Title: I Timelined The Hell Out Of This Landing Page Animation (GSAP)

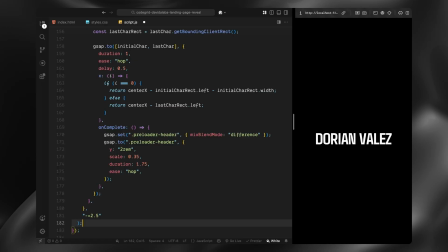741s
We set the mix blend mode to difference. This makes the text visually invert depending on the background. In our case, it gives the logo a strong contrast as we transition into the light background of the hero section. Then we scale the whole header down and move it upward, almost like we are tucking it into place as the navbar.
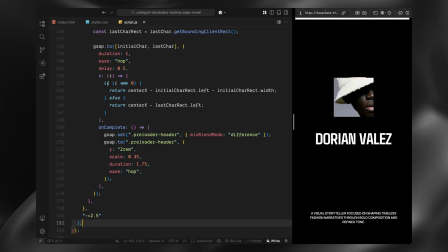758s
This is what gives us that final logo transition effect, where the animation ends with a clean, minimized version of the brand centered on the screen at the top.
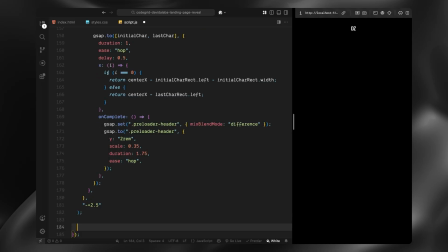771s
Now that the logo is in place, we are ready to remove the rest of the preloader overlay.
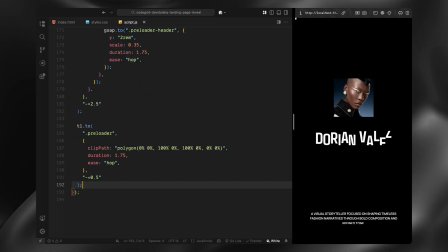775s
We do this by animating its clip path, transitioning from a full rectangle to a fully collapsed top edge.
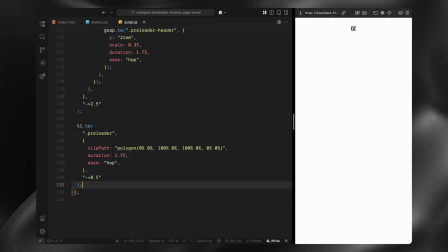781s
This creates a smooth upward vibe that reveals the landing page underneath. The timing here is important.
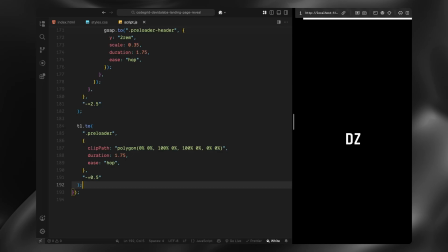786s
We delay this transition slightly so it overlaps with the tail end of the logo collapse.
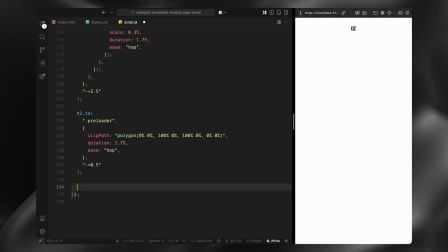791s
This way, the sequence feels seamless and connected. Finally, we animate the hero content.
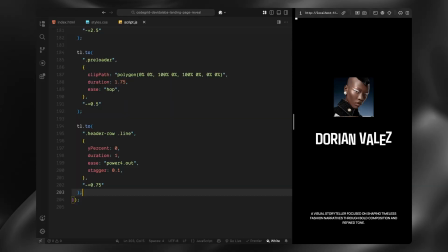796s
First, we bring in the heading lines. Each one animates upward from below using a soft easing curve.
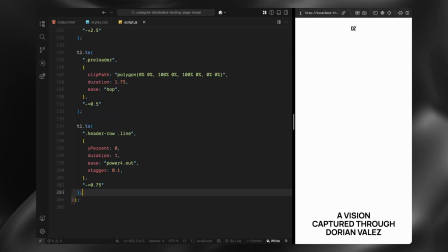802s
We stagger the lines slightly to add rhythm and focus so each one has its own movement as it enters. Then we animate the divider lines for each heading. They scale in horizontally from the center, giving the layout structure and a subtle sense of motion underneath the text.
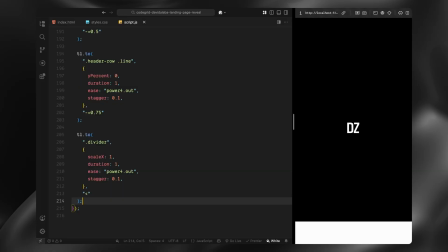815s
This completes the full reveal from the preloader sequence to the landing page headline.
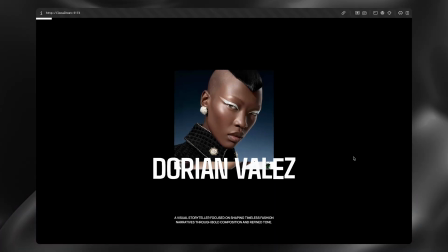819s
Hope you found the video helpful. See you in the next one.